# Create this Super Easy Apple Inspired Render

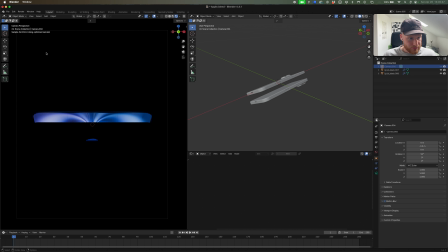4:08 And yeah, this is when we can turn on our rendering. So I'm actually just going to, we're just going to save right now. So yeah, I've saved, and I guess this is where we start with our lighting. So yeah, I'm just going to add one big area light to start with.
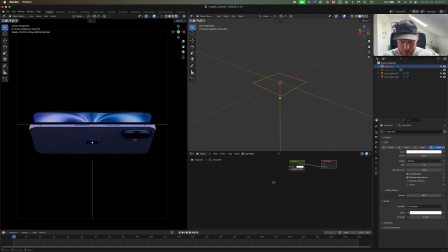4:25 And what I'm going to do is I'm going to go into use nodes, and I'm going to turn the spread down to about 20. So what this does is it focuses the light rays so they're more parallel, so you get more straighter shadows rather than kind of a diffused, dispersed light source. This is great for product rendering as it allows you to control your lighting a bit better,
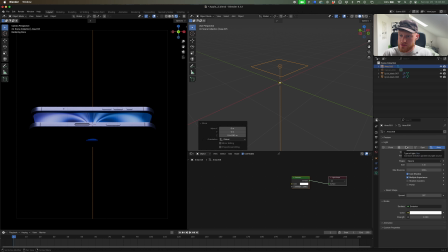4:45 but it's playing it with that in between so that there's a bit of softness but also a lot of control in how you light. So what I'm going to start off with doing is on our emission, I'm going to go Control T, and I'm just going to bring in a texture. So
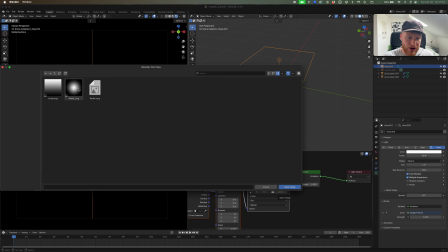4:59 I just have these light maps here. So it's just a linear gradient and a radial gradient, but I'm just going to be going for the radial one for this one.
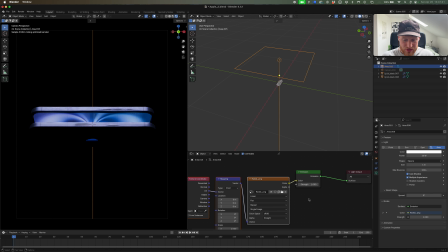5:06 And essentially what this does is it just softens the object, softens the lighting on the object a little bit, and it just gives you that extra little bit of control. So I'm going to go into object constraints, and I'm going to add an empty, and on this area light, I'm going to go track 2 and then select the empty.
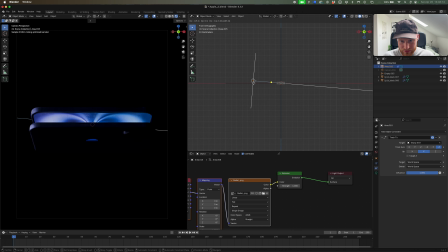5:26 And I'm just going to pull this to one side like so. So I'm just going to set that to 0. And then I'm just going to do the same for this side. So Shift D all the way on this side. And then I'm just going to make sure that's 0.5. And yeah, you can see the object's getting lit up now.
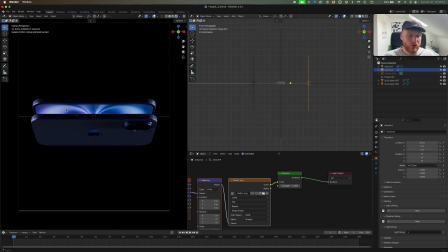5:42 It's looking okay. I guess at this point, we'll consider lighting the background. You can see that there's something interesting going on here.
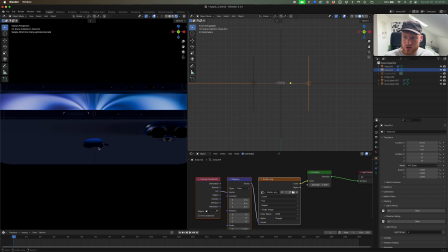5:50 All I've done is I've just created a gradient texture for the logo just to give it that extra bit of shimmer in the render. But yeah, this isn't really essential. So yeah, I'm just going to add a mesh plane.
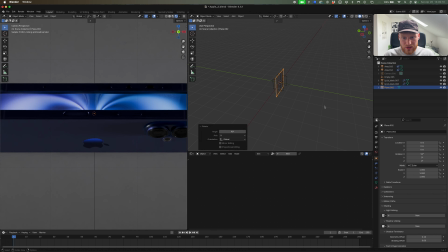6:05 I'm going to go RX90, and I'm just going to pull this back quite a bit actually.
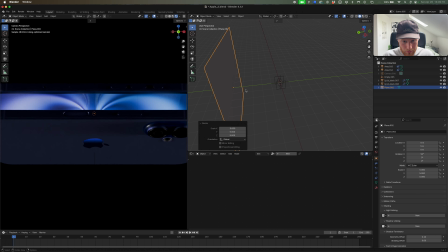6:11 I'm just going to scale it by 5. Might even pull it back a bit more to about there. Okay, what I'm going to do next, I'm going to add another light, and I'm just going to move this along a little bit and then just rotate this upwards, and I can pull it down one as well.
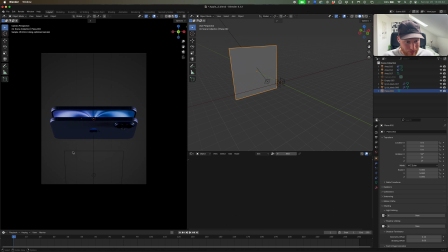6:27 So you can see that this is lit up the background. Again, just referencing this spread, so just turning that down, it allows you to just get a little bit more control in that render.
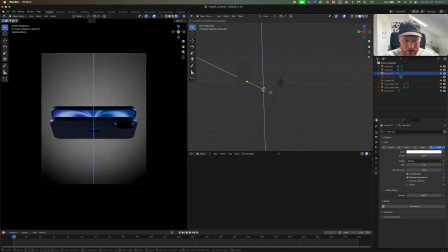6:39 So yeah, I'm just going to be moving it down a little bit to about there.
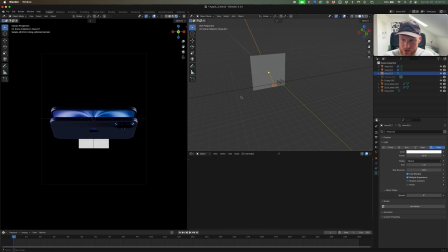6:43 Let's just see how this is looking. And you can see if it goes all the way down, you just get a sharp kind of box-like object really, which is not super nice.
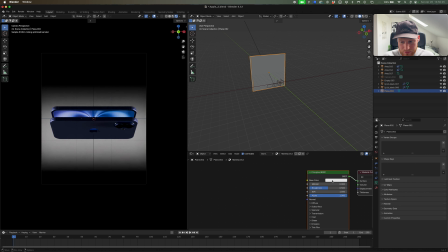6:52 So I'm going to kind of avoid that. And in terms of the material, I'm just going to make this like a bluish material.
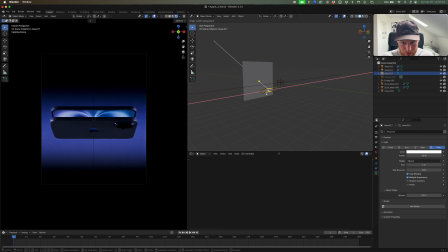7:00 And then I'm just going to scale this up a bit more on the Y, on the X, sorry.
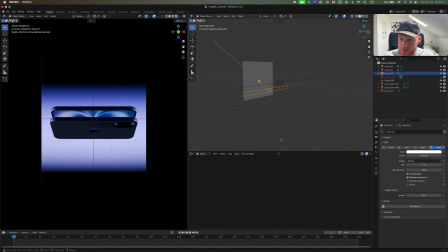7:05 And then when you start to really turn this up, you get this white, which is really to do with the color management is good. You can also use Filmic, which gives quite a nice look. I'm just going to make it medium high contrast. And then, yeah, just going to use nodes as well and just drop in that texture again.
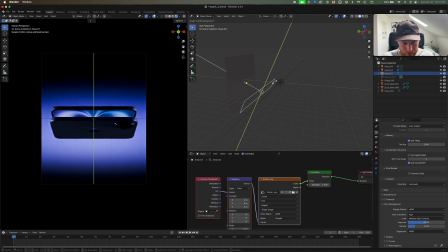7:25 So just going to scale it on the Y as well, just to spread it a little bit more.
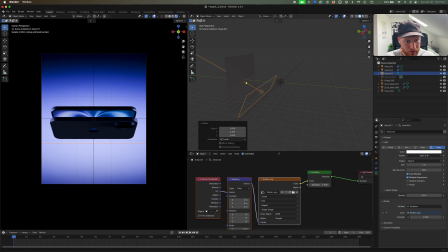7:30 And yeah, just going to turn up amount as well, so you get something a bit more like that.
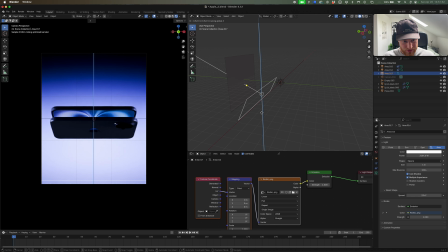7:36 Just going to move this down a little bit as well, and just rotate it so slightly,
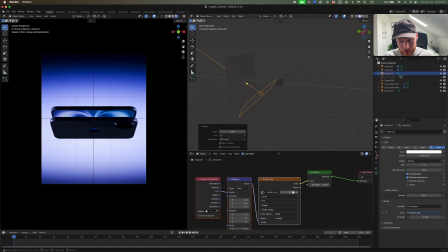7:42 scale it in on the Y to make it a little bit thinner, like that. Maybe turn the spread up a little bit like so.
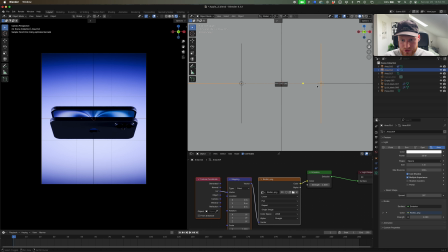7:50 Okay, so I'm just going to light it up here as well. Going to turn this down quite a bit as well. And then on this one on the bottom,
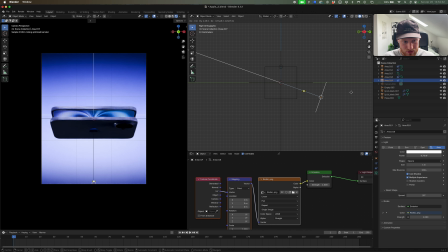8:00 what you want to do is you can just pull this and you just want to catch that underneath bit like that, so it just gets really nice. So I'm just going to give the light more of a blue hue just to create more of an interesting image, really. A bit more contrast, that kind of thing.